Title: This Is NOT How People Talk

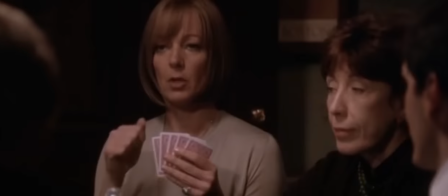(4:09)
He uses words as weapons. They are tools for conflict, a way for characters to strike and strike back.
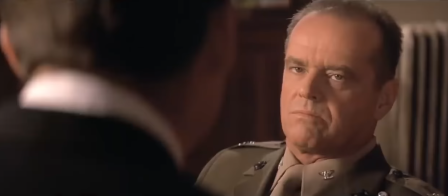(4:16)
And because his characters are as smart as they are, he's able to disorient and drag his eventual audience into situations that feel unpredictable.
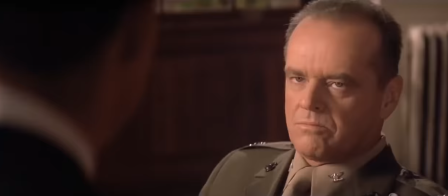(4:25)
It's not the setup of a scene that throws us off guard. It's the words coming out of their mouths.
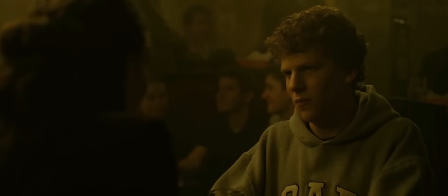(4:32) You're obsessed with finals clubs. You have finals clubs at OCD, and you need to see someone about it who will prescribe you some sort of medication.
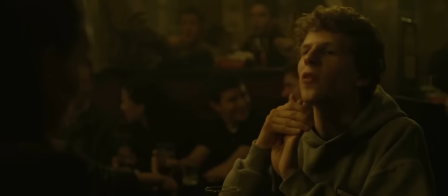(4:38) You don't care if the side effects may include blindness. Final clubs and finals clubs.
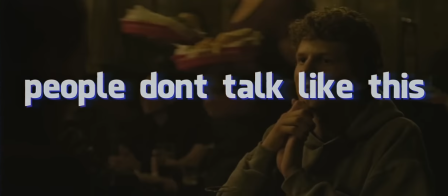(4:44)
See, people don't talk like Sorkin writes. They don't talk in speeches, but he's writing characters that maybe don't act like normal people either. Heightened language works for Sorkin. It works for his characters because he's writing heightened characters. And that consistency prevents that writing from feeling off or strange to the ear.
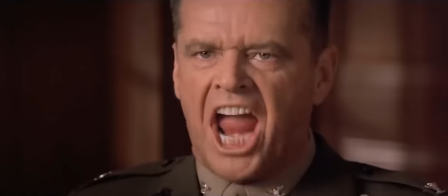(5:01)
Some see Sorkin's writing as a gimmick, but because it's consistent, it just feels like it's meant to exist that way.
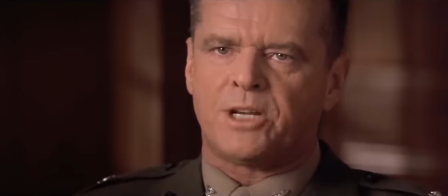(5:08)
And it also results in a screenplay that's usually, in his words, 200 to 300 pages long.
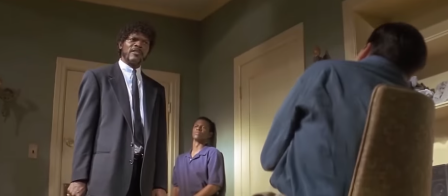(5:13)
But then there's this in between.
He is truly his brother's keeper and the finder of lost children.
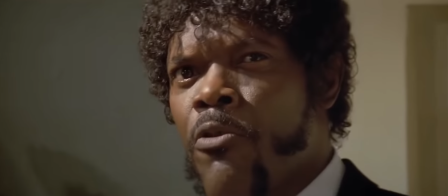(5:22) And I will strike down upon thee with great Tarantino is an interesting beast when it comes to writing.
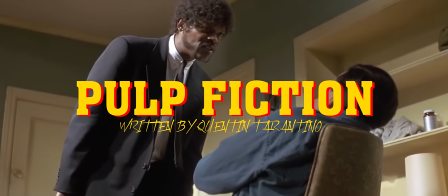(5:28)
Some people have called what you just watched poetic language. I think a more apt way to describe this kind of dialogue is ideal language.
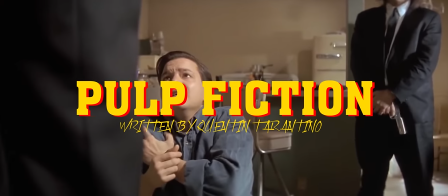(5:37)
What I think makes Tarantino such an exceptional writer is that his language, his dialogue style, shifts from film to film.
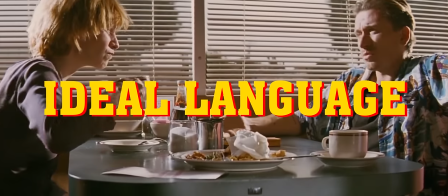(5:44)
Pulp Fiction, however, may be the peak of his ideal language approach.
The point of the story isn't a little girl, the point of the story is, they robbed a bank with a telephone.
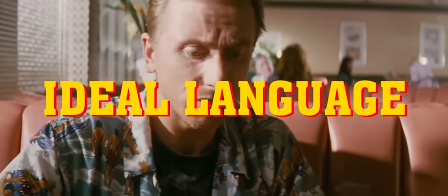(5:53) You want to rob banks? I'm not saying I want to rob banks, I'm just illustrating that if we did it'd be easier than what we've been doing.
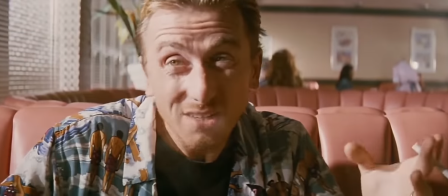(5:59) And no more liquor stores? What have we been talking about? Yeah, no more liquor stores.
People do not talk like this.
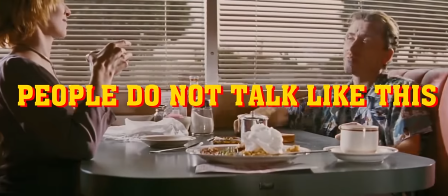(6:05)
Tarantino likes to extract the poetry of communication.
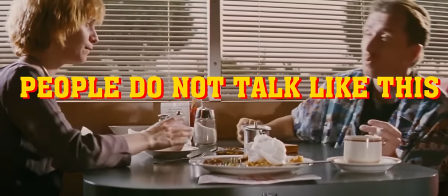(6:08)
He literally gives Jules a bible verse to repeat throughout this film, but I think more What's so interesting is how Tarantino has his actors speak the dialogue that's been written.
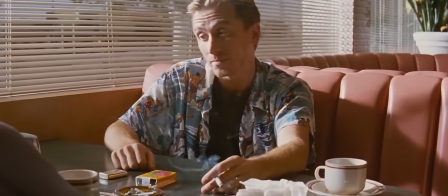(6:17)
See, Tarantino is looking for the space in between, that gap that Sorkin closes. What he does so beautifully is pace dialogue.
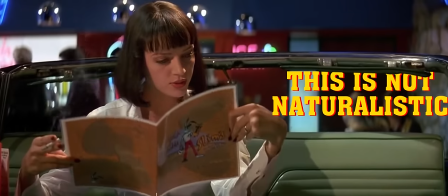(6:24)
This is not naturalistic. And he does so in a way that makes even mundane conversations sound, well, like poetry.
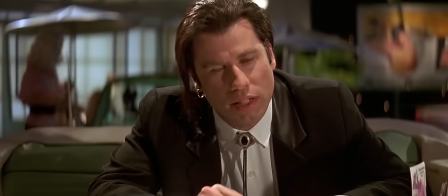(6:31)
Every pause, every sip of a milkshake, Tarantino is letting conversation breathe in a way that we, as human beings, normally don't in our daily lives.
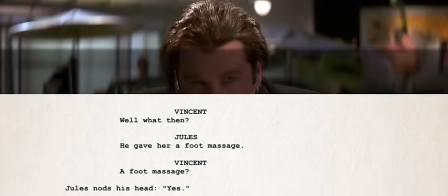(6:39)
There are very few interruptions, few mistakes, its language at its most ideal, plotting poised and cerebral.
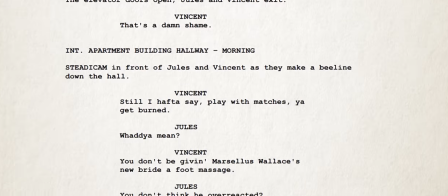(6:49)
Now, Tarantino doesn't always take this approach. In fact, he's gotten away from it almost entirely later in his career, but ideal language dialogue, when done well,
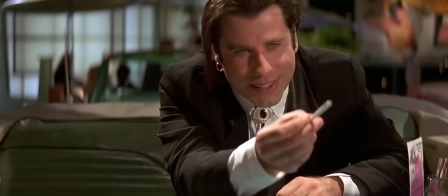(6:57)
can and often does make a scene feel like a moment and gives you a chance to process and hopefully remember each and every word.
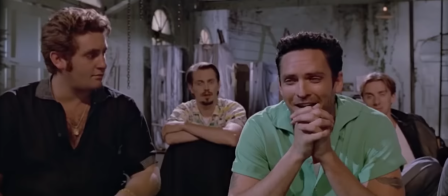(7:06)
It places an emphasis on ideas as opposed to those words. The problem of course with this is that what you're presenting has to be exceptional,
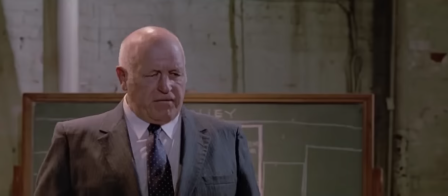(7:14)
has to be interesting because you won't be able to outpace a bad idea like a sorkin might.
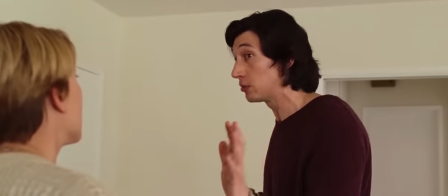(7:20)
And then sometimes each and every one of these things gets thrown out the window for this.
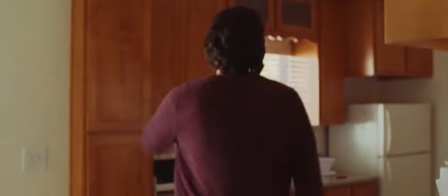(7:25) I felt repulsed when you touched me. You're a slob. I made all the beds, clothes, all the cabinets, and picked out of you like an infant.
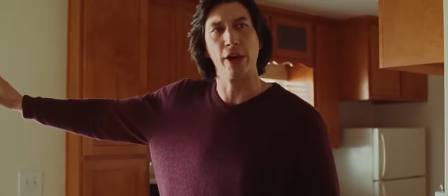(7:31) Makes me want to peel my skin off. You'll never be happy. And now lay her anywhere.
Now this, this is how people talk.
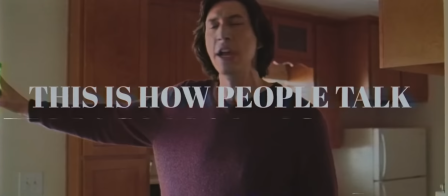(7:39)
This is what is generally called naturalistic dialogue. This is how people speak.
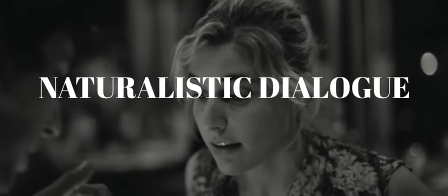(7:44)
It is messy, it is chaotic, but it is true to life because that is, again, how we as human beings communicate.
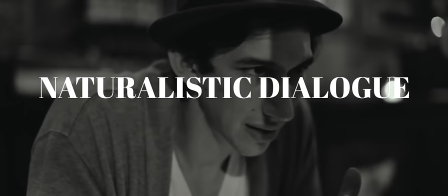(7:51)
The beauty of naturalistic dialogue is that assuming your movie is a movie that takes place in the present, you can almost never go wrong with naturalism done right.
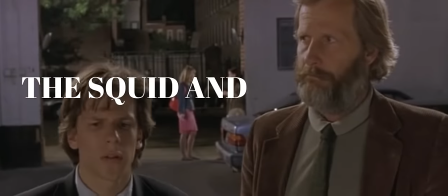(7:59)
The problem is it's also incredibly difficult to get right.
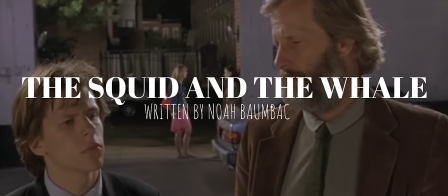(8:03)
See, naturalistic dialogue is special because it gives your audience a chance to truly suspend their disbelief.
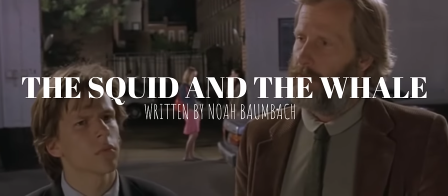(8:09)
It becomes so easy to believe in your characters, their problems, and their relationships when they speak the way we hear people speak every day.